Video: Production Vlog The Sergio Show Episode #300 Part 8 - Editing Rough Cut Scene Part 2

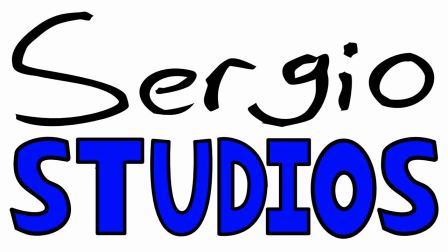Sergio Studios. Extra.
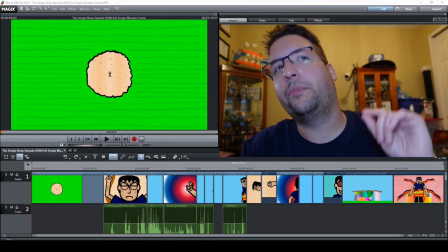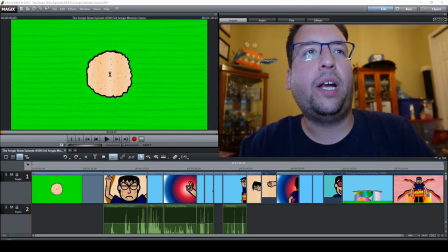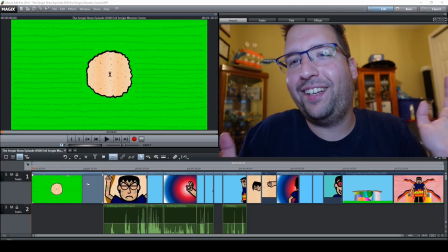warm and so far it looks really nice it's about a minute or so of footage maybe i might cut this out when i when i bring it into the rest
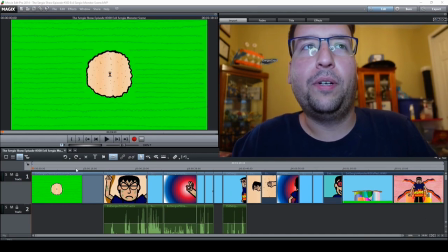of the scenes of the episode and editing but i'm just really excited how it's coming along you know after after this this event
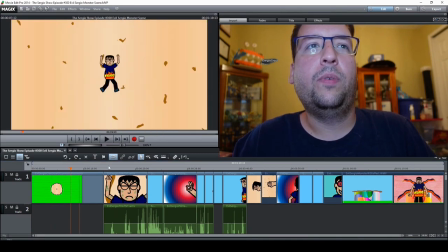you get to here
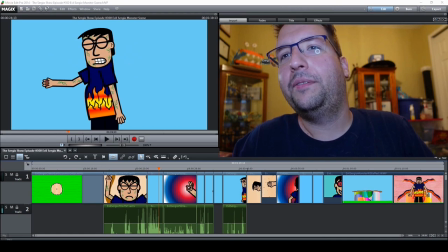like that oh man and yeah he's just like he's tired okay i'm stalling long enough i'm gonna i'm gonna take care of this i'm gonna put this in
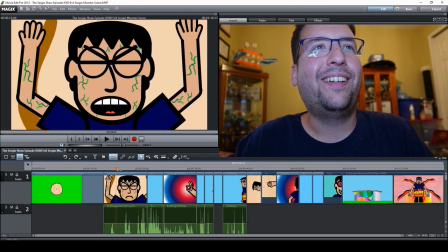my own hands and uh you're gonna take a pill and go oh
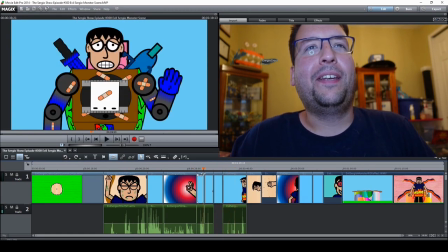i'm gonna be a monster now i would i just need to animate
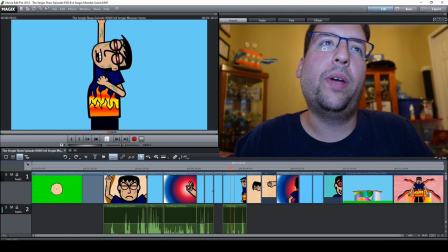a couple of quick scenes of them setting up the pill and i'm getting ready but before i did these shots right here i did
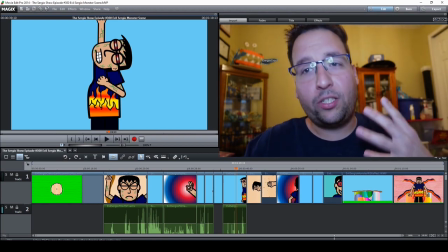specifically these shots here when he transforms into the monster because it's going to take special effects and i'm going to show you a couple of the shots but it
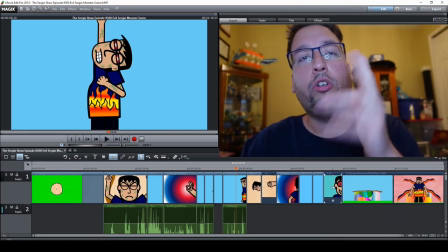all the the shot those shots later on in the episode right here took special effects while this one was just like quick animation right here um this
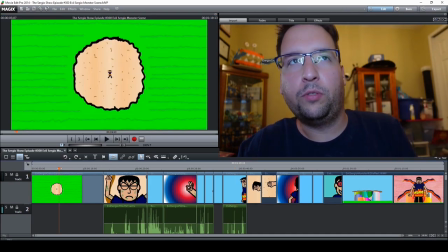one had to export a couple times in different frame rates to keep the pan to him in the ground smoothly so yeah he did this is
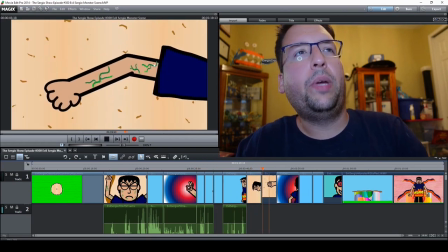where it gets tricky so this arm is actually a reuse animation from a old episode i think five years ago where he
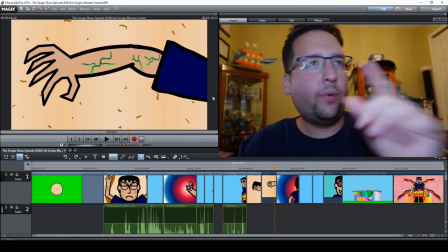when he also transformed his hands were like that but i wanted something a little bit more uh interesting so i I was like,
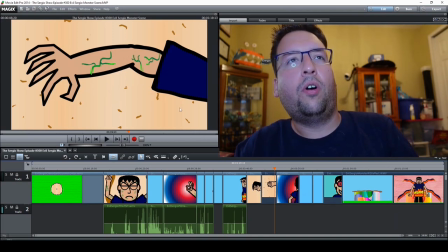let me take that old clip of this arm that I animated before and just smooth it out, take it to the software Topaz Labs and just export it, but through a smoother frame. Have it come off a little bit more smooth. And that's what it did. And it actually looks kind of fun.
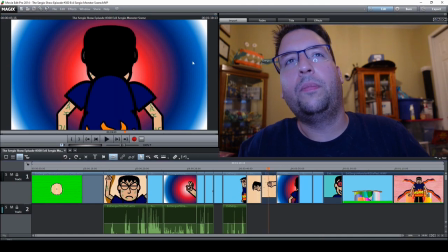A little bit of a different spin. The background actually, this is actually a white chroma key background of the animation.
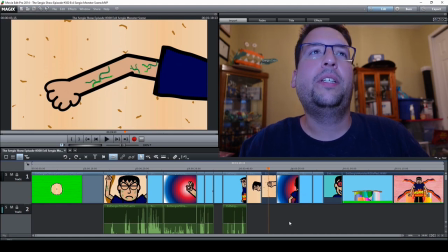I put in this dirt later and I composite it in. so yeah this had to be wide and keyed out for this and as one whole shot then we get to this
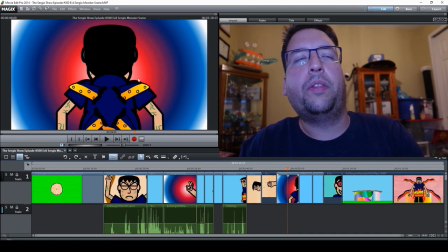which all i did um as you can see tentacles come out of the back and i just took one animation of a tentacle coming out and just one two three four copy and paste that is affected within the animation software for that now this part very simple
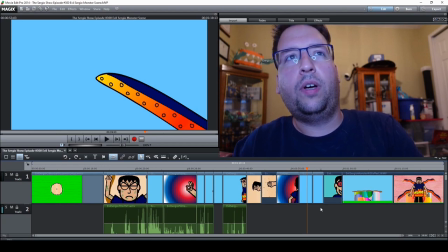one tentacle one key pose here one key pose there and that's fine originally i was going to try um eb synth for these two tentacle shots i'm going to show you but it didn't come out right so this one was a simple key frame but this one was hand drawn this one was i
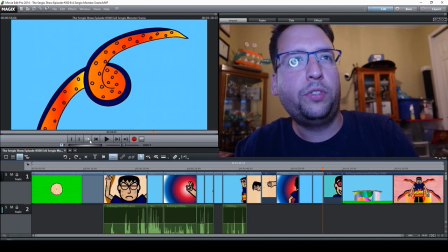tried topaz left to see but uh it wouldn't track the the tentacle holes or whatever it is so i was like let me hand draw this
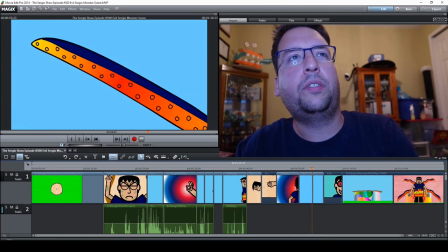and the way is just frame by frame It's a simple effect.
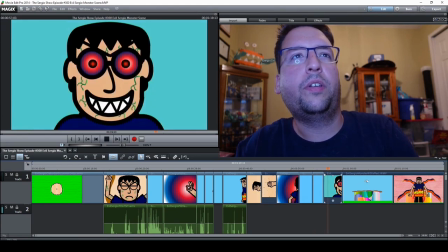I just had to follow the tube and all that stuff. This one is also a special effect. There's one animation of this head shaking and one where his face is like this.
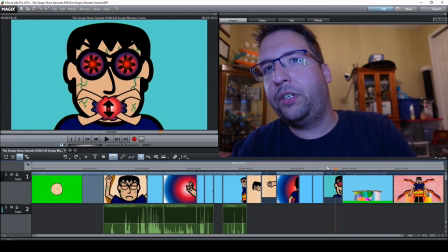I combined together in a different editing software, Pinnacle Studio. I used the morph transition to make the face look still come off a little bit more monstrous than just... So you can see it like this.